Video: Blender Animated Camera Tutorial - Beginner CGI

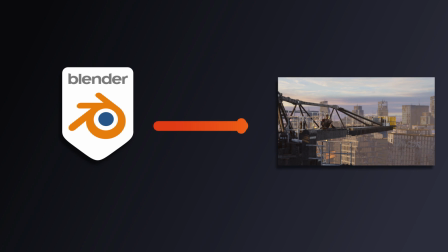(0:00)
Hey, are your Blender shots looking a little flat and boring?
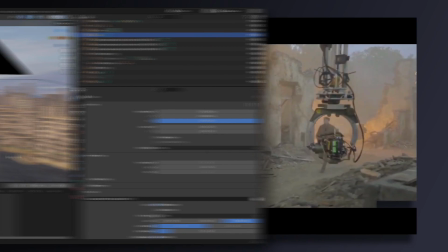(0:02)
Well, just because we're working in a digital world doesn't mean we can't use the camera movements found in live-action cinematography to enhance our 3D shots. Thus, after a grueling 10 minutes of research,
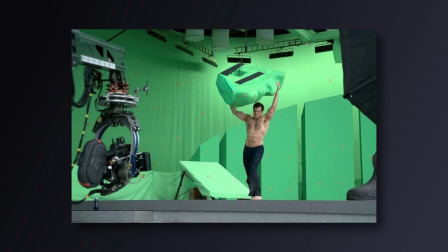(0:12)
I compiled some of the most common and useful camera movements used in your favorite movies so we could transfer them to Blender and get some cinematic shots.
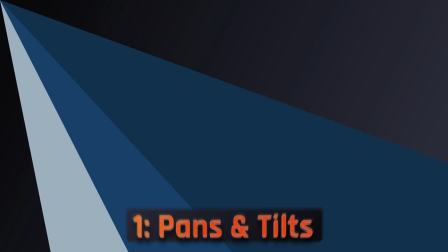(0:20)
Cool? Okay, let's begin. Alright, let's start off with some basic pans and tilts.
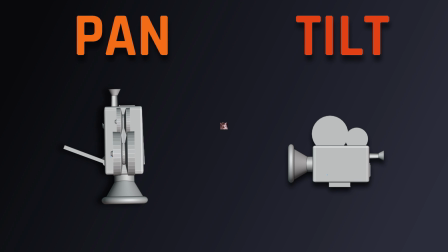(0:26)
A panning shot and a tilting one are similar, since in both cases the camera has a fixed location and axis on which it rotates. The distinction, however, comes with how the camera rotates on this axis, since panning refers to a horizontal rotation, while tilting refers to a vertical rotation.
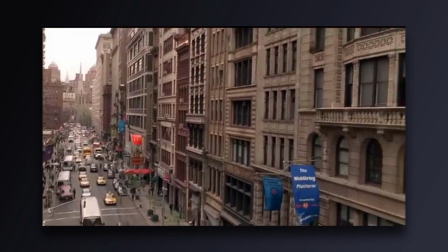(0:41)
This type of camera movement is pretty versatile, but more often than not, it's used to establish a location, follow a subject, or switch between one subject to another.
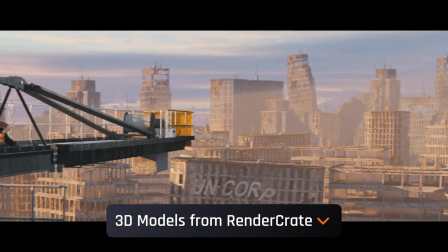(0:49)
With that being said, let's say we want a cinematic establishing shot to reveal our character in a new location.
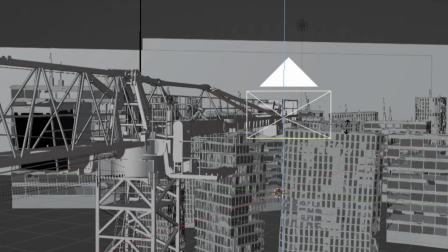(0:55)
To do that, all you need to do is point your camera somewhere away from your subject and place a rotation keyframe.
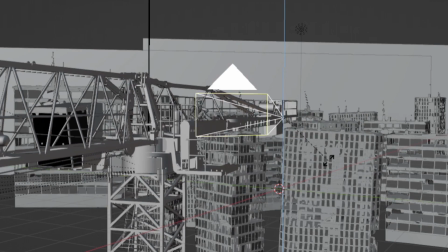(1:01)
Then rotate your camera around the Z or X/Y axis, depending on whether you're going for a pan or tilt.
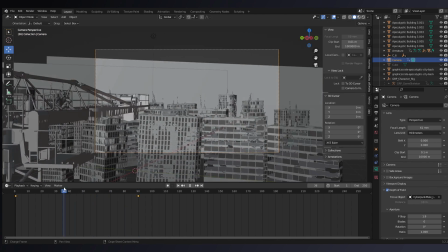(1:06)
Now, Blender by default uses a Bezier fit for the keyframe interpolation,
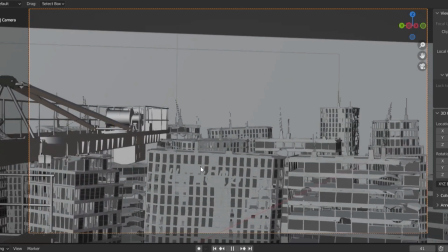(1:10)
so your camera movement will start the shot frozen, slowly speed up, and then slow down again to finish the movement.
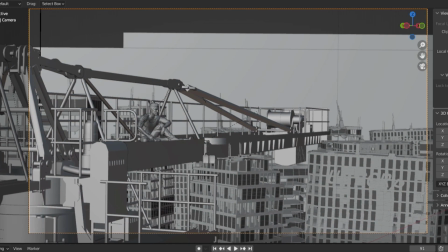(1:16)
However, if you want to remove the speed up in the beginning of the movement, you could simply go to the graph editor,
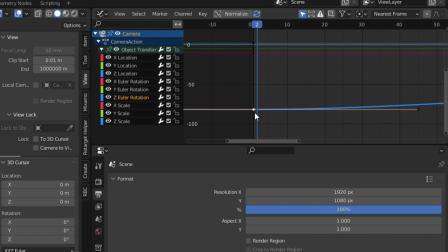(1:20)
find the channel for the axis your camera was rotating about, and use the handles to remove the curve at the beginning.
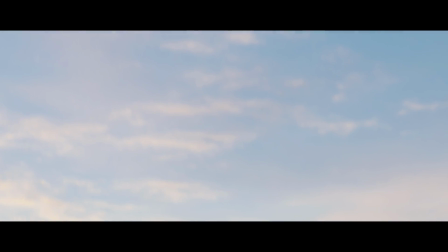(1:26)
All in all, this should leave you with some cinematic panning / tilting shots. Okay, now let's cover how to do a basic zoom.
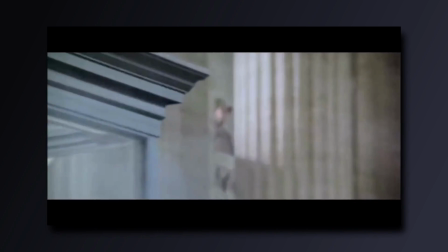(1:34)
In cinematography, the zoom is often used to direct the viewer's attention to something important, or to build tension in a scene.
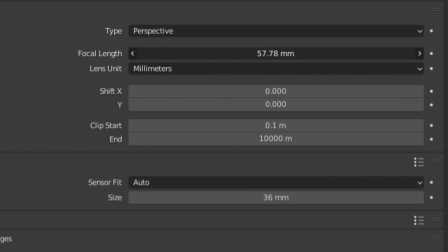(1:41)
Doing this in Blender is as easy as going to the focal length slider in the camera parameters and clicking I on it,
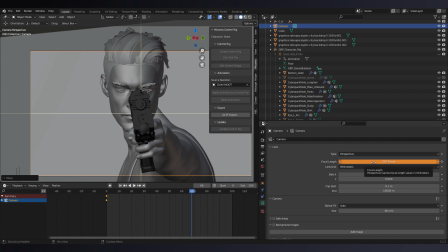(1:47)
which will allow you to keyframe the slider so that the camera zooms over time. Pretty easy.
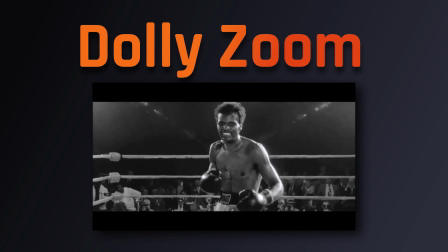(1:52)
An interesting variation of the zoom is called the dolly zoom, which can build a sense of unnerving anticipation in your scene.
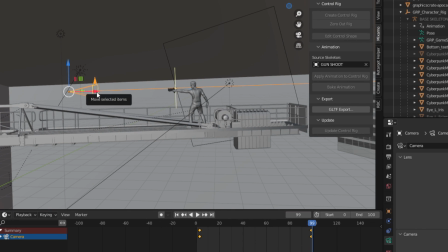(1:59)
To accomplish this, you can use the zoom animation you already have and animate the camera so that it moves in the opposite direction of the zoom.
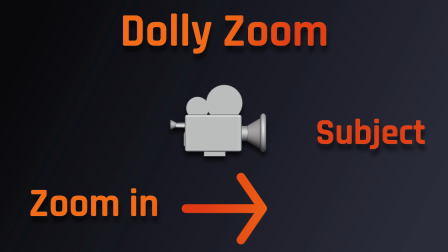(2:06)
In other words, if you're zooming the camera in, you're going to want to also animate the camera moving away from the subject.
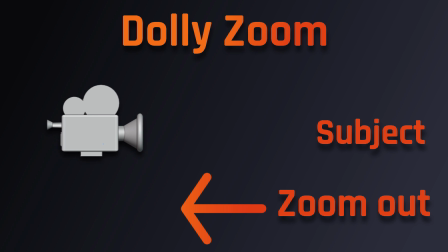(2:12)
And if you're zooming the camera out, you're going to want to animate the camera moving closer to the subject.
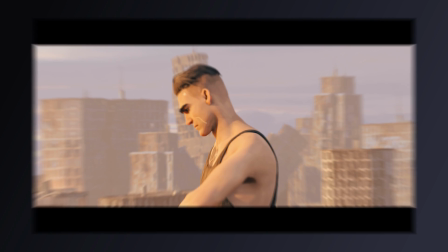(2:17)
With that simple step, you can add even more intensity and a unique flair to your regular zoom.
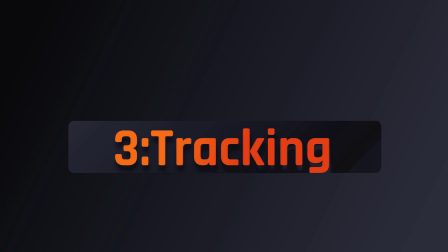(2:22)
Okay, now let's move on to something a little more involved with tracking shots.
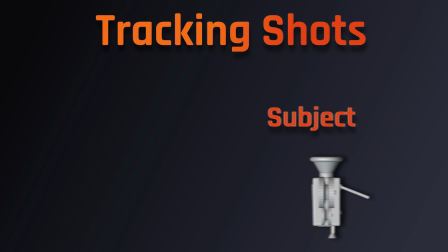(2:26)
As the name implies, tracking shots are used in cinematography to follow or track a moving subject via moving the camera in the same direction as the subject.
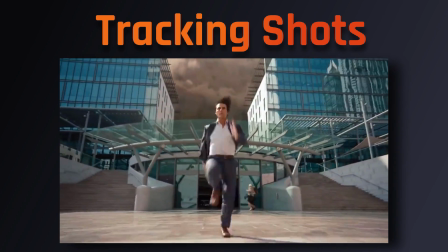(2:35)
In other words, just think of every Tom Cruise running shot you've ever seen and you get the idea.
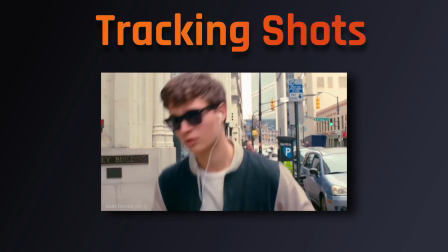(2:39)
Most often, this type of shot is used to help the viewer feel as though they are actually in the scene, which makes it a favorite among action movies.
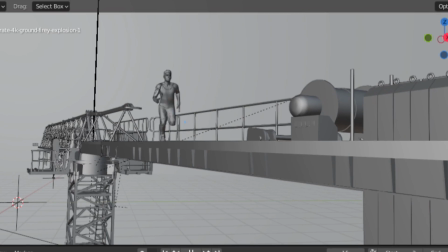(2:46)
As an example, let's make a tracking shot of this dude jumping off a crane.
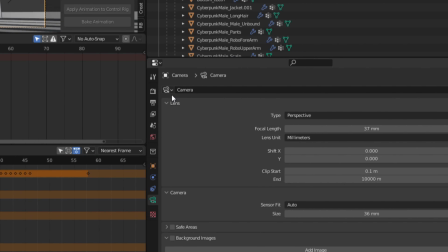(2:50)
The easiest way to get the camera to follow the location of the character is simply to go to the camera constraints tab and select the copy location constraint.
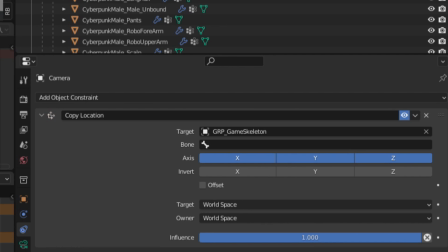(2:58)
Then go under the dropdown and select the character rig so that the camera's location is constrained to it.
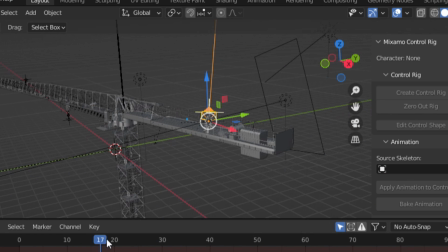(3:03)
Now the camera is stuck to the character though, which is probably not what you want.
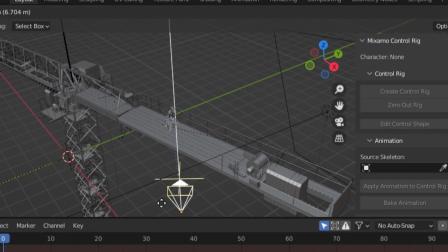(3:07)
So we can select the offset parameter, which will allow us to move the camera away from the character while still allowing it to follow the location of the character.
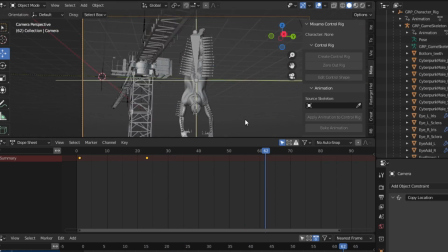(3:15)
You can now even animate the camera's location and rotation while preserving the constraint, allowing for more dynamic camera movements.
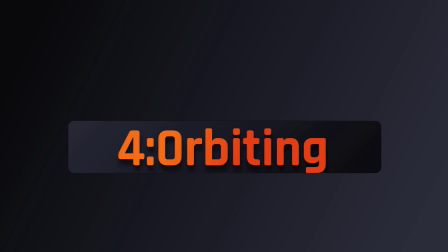(3:23)
Alright, so next up on the list is the orbiting shot, which is simply when the camera orbits around a subject.
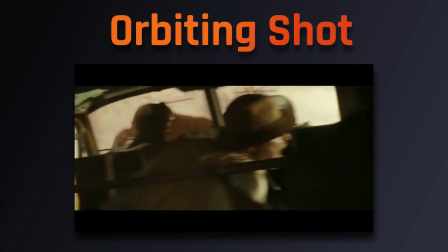(3:29)
Oftentimes, this type of shot can be used to put the audience's focus on a central object or create a sense of chaos and uneasiness.
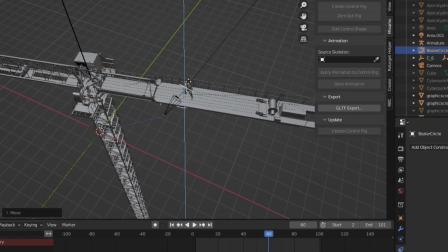(3:36)
To do this in Blender, we can click Ctrl A, then add a circular curve. After positioning the circle so it's around our object, we can add a follow path constraint.
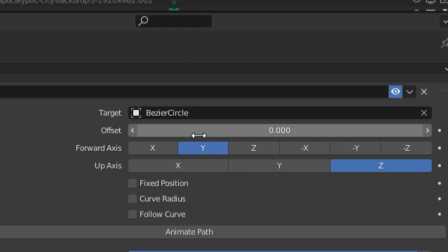(3:45)
Then under the dropdown, select the circle as the path we want our camera to follow. Now if we keyframe the offset parameter, we can animate our camera moving around the circle.
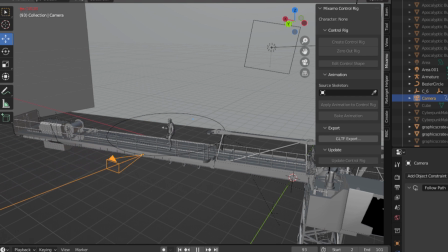(3:54)
To make it so the camera stays tracked onto whatever is in the center of the circle,
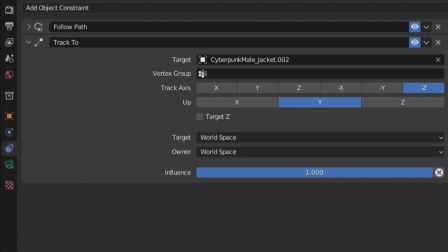(3:58)
we can add a track to constraint and select our subject under the dropdown, leaving us with a cinematic orbiting shot.